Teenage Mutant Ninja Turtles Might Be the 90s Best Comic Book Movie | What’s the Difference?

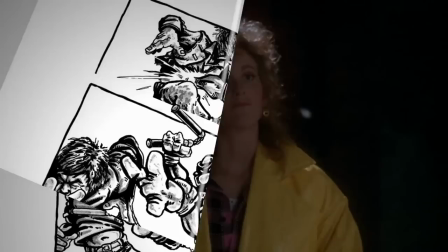250s
The movie introduces its protagonists by drawing inspiration from the first few frames of issue one of the comic,
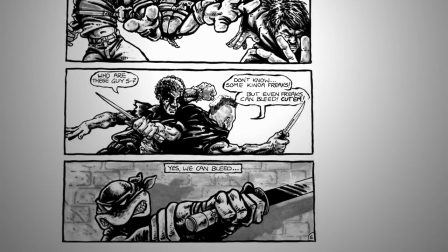256s
wherein the Ninja Turtles eliminate a hardened street gang in a scene of gunfire, blades and blood.
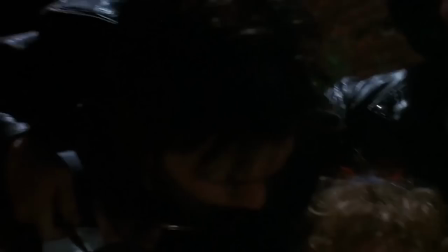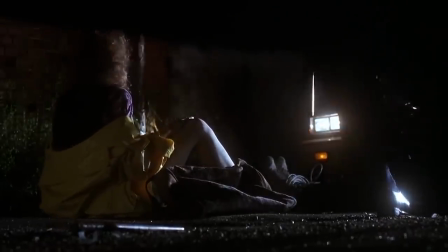266s
By framing the Turtles first battle as a rescue, the film makes clear that the Turtles do not escalate violence to that extreme,
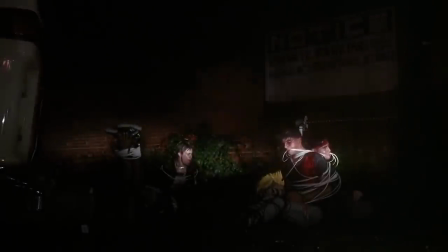273s
trading the comic's blood splattered panels for neatly tied up criminals.
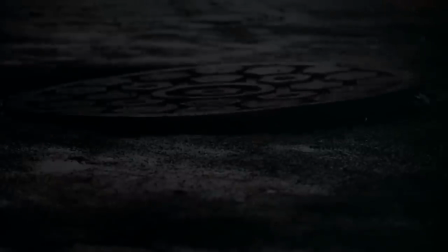277s
Clearly, the film seeks a broader, younger audience than a straight adaptation of the comics would have allowed.
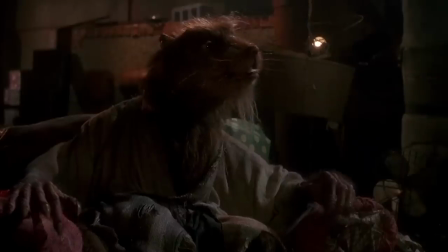284s
With the film's setting, stakes, and protagonists firmly established, the next step was to introduce its theme, family.
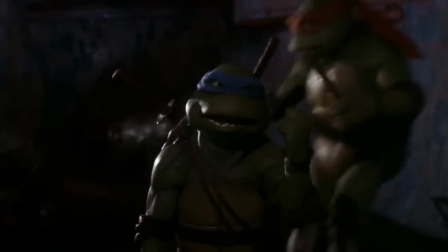290s
Specifically, the relationship between father and child. Following their inaugural battle, the Turtles celebrate with an exuberance one would expect from teenage brothers.
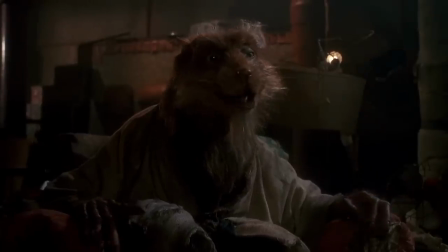298s
They, however, temper their zeal when in the presence of their father figure, Master Splinter.
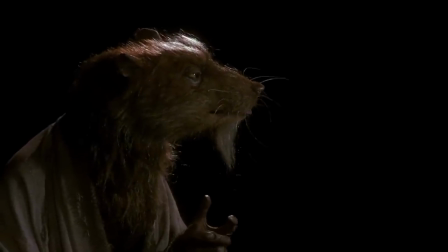303s
With their first battle won, Master Splinter explains that his reason for training his sons in the way of the ninja is to prepare them for his inevitable demise.
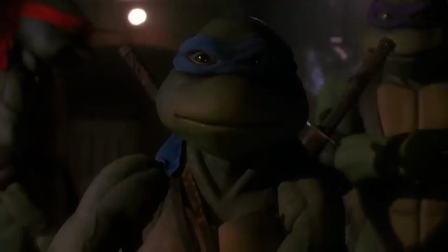311s
His hope is that by teaching them to keep to the shadows and protect themselves, they will be able to live peacefully after his passing.
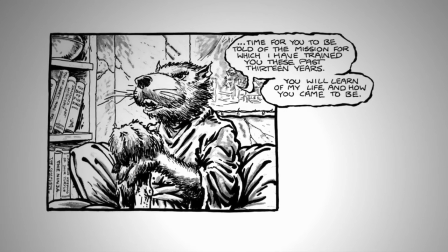318s
Splinter's comic book counterpart trains the Turtles not out of a sense of parental necessity, but for a specific mission of vengeance.
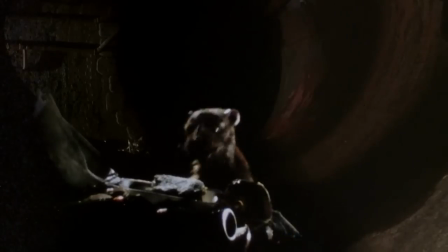323s
A mission resolved by the end of the first issue. This brings us to the differences in the origin story and the role of the antagonist, the Shredder.
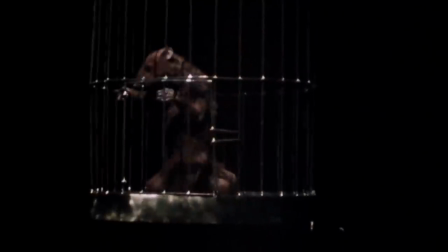330s Does anybody have any idea about who or what this is?
In both mediums, Splinter was once the pet rat of a master ninja, Hamato Yoshi,
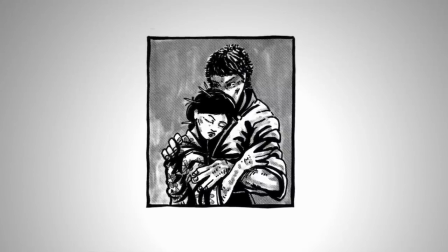339s
who was forced to flee Japan with his love, Tang Shin, after a jealous rival threatened their lives.
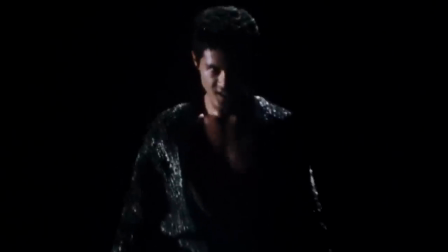345s
In the film, that rival was Oroko Saki, who would later become known as the Shredder.
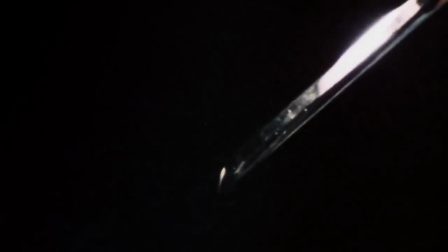349s
In this adaptation, Saki hunts down Master Yoshi and Tang Shin in New York City, making good on his threat and leaving Splinter to wander the sewers alone.
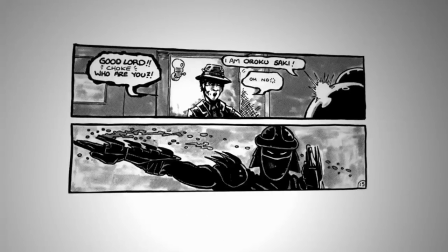357s
The outcome is the same in the source material. however it approaches the tragic events with an even darker tone.
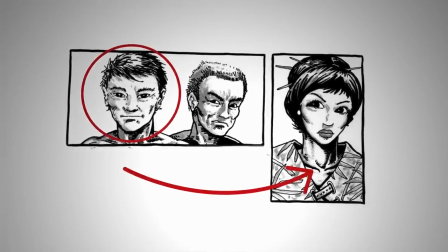363s
Master Yoshi competes for Tang Shin's love not with Oroku Saki, soon to be Shredder, but his elder brother Oroku Nagi.
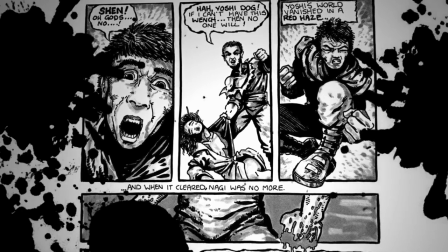369s
Master Yoshi kills Nagi in a fit of rage upon finding an injured Tang Shin in Nagi's violent grip.
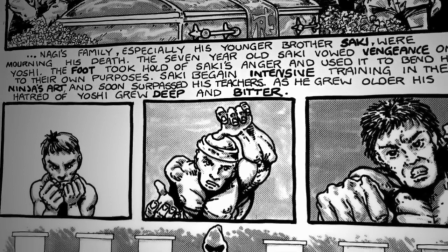375s
At Oroku Nagi's funeral, an infuriated Oroku Saki swears vengeance on the couple for killing his brother,
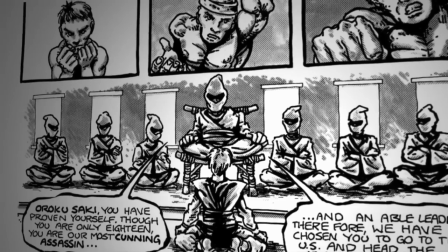380s
and after years of training under the guidance of the foot, dons the name The Shredder, travels to New York,
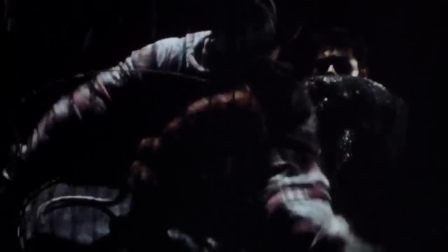385s
and murders Master Yoshi and Tang Shin in cold blood. The movie introduces a small detail to Yoshi's death that isn't present in the comics.
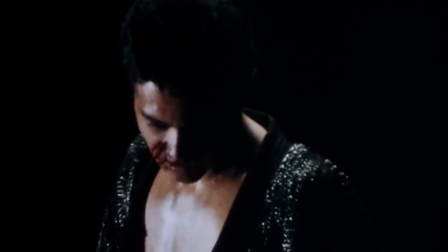393s
As Saki kills his master, Splinter lashes out, disfiguring Saki's face, while Saki slices off a piece of Splinter's ear.
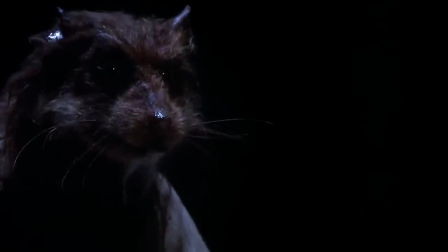400s
Years later, both still bear the scars of their encounter.
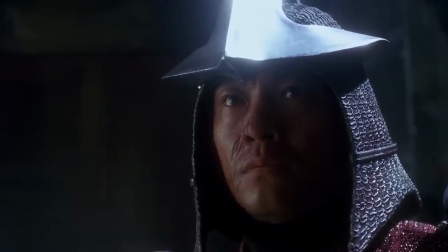403s
Shredder obscures his defacement with the iconic metal mask, while Splinter carries his wounded ear with humility.
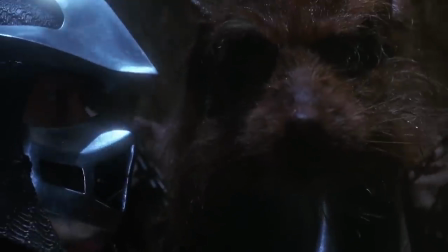409s
In this manner, the film establishes the contrasting life philosophies of these two characters.
We will punish these.
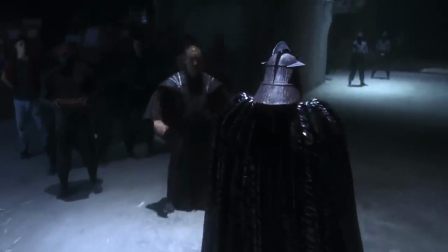419s
Under the moniker of the Shredder, Saki leads the New York branch of the Foot Clan, acting as much a crime boss as he does a ninja assassin.
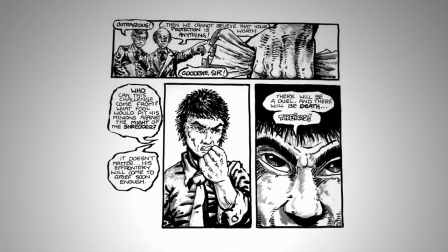426s
The comic depicts him in a suit and tie, intimidating local businessmen into paying for protection, an aspect of Shredder's character that is wholly absent from the film.
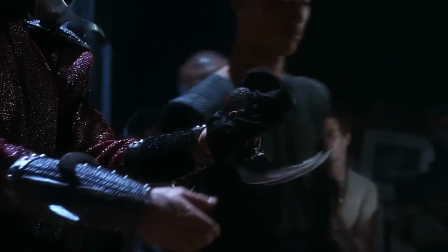433s
Indeed, the movie doesn't delve much into Shredder's motivations.
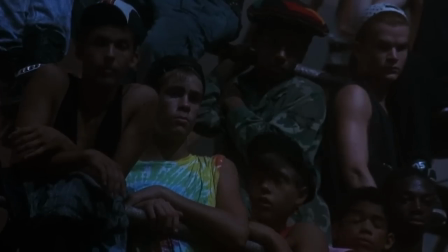436s
All we know is that he preys on young outcasts, using them as petty thieves, and training them to be ninjas in a compound that echoes Pinocchio's Pleasure Island.
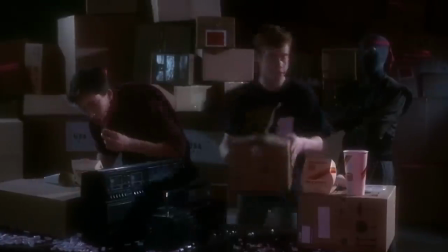446s
Skateboards and cigarettes, arcade cabinets, this place is the best. We explore this facet of Shredder's organization primarily through the eyes of Danny.
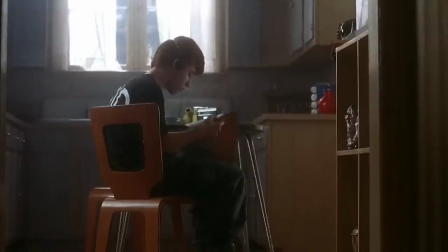454s That's what he does when he wants to ignore me.
A frustrated young boy with a strained relationship with his own father.
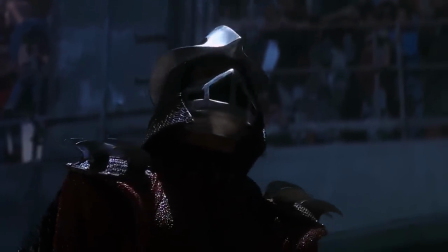460s You are here because the outside world rejects you. This is your family.
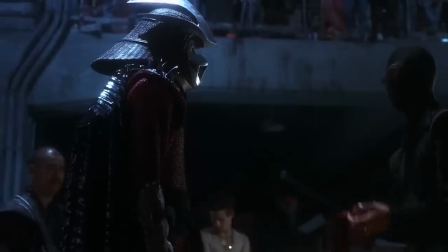467s
By reimagining the comic book's evil foot clan as a gang of lost youths, the film effectively pits two father figures and their respective sons against each other.
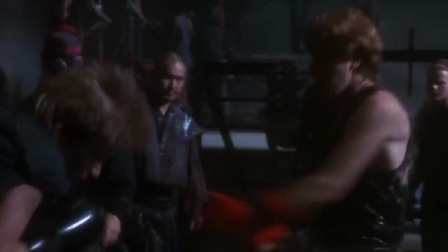476s
This deepens the film's early focus on the theme of father and child relationships.
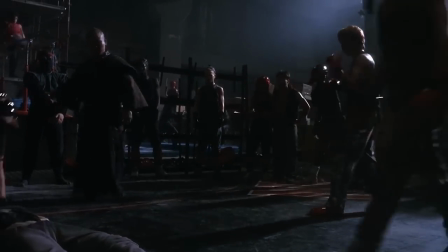480s
Shredder exploits his children for ambiguous personal gain, while Splinter guides his sons with selflessness and love.
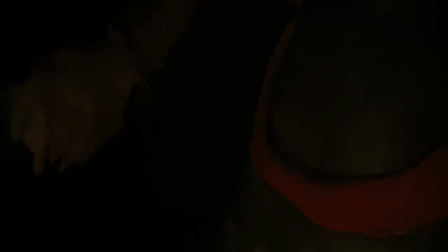487s I am here, my son.
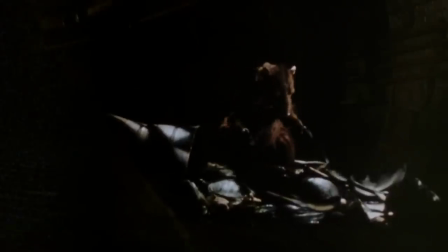493s
Splinter's parenthood begins with the origin story of the turtles in both mediums. However, the film features striking differences from the source material.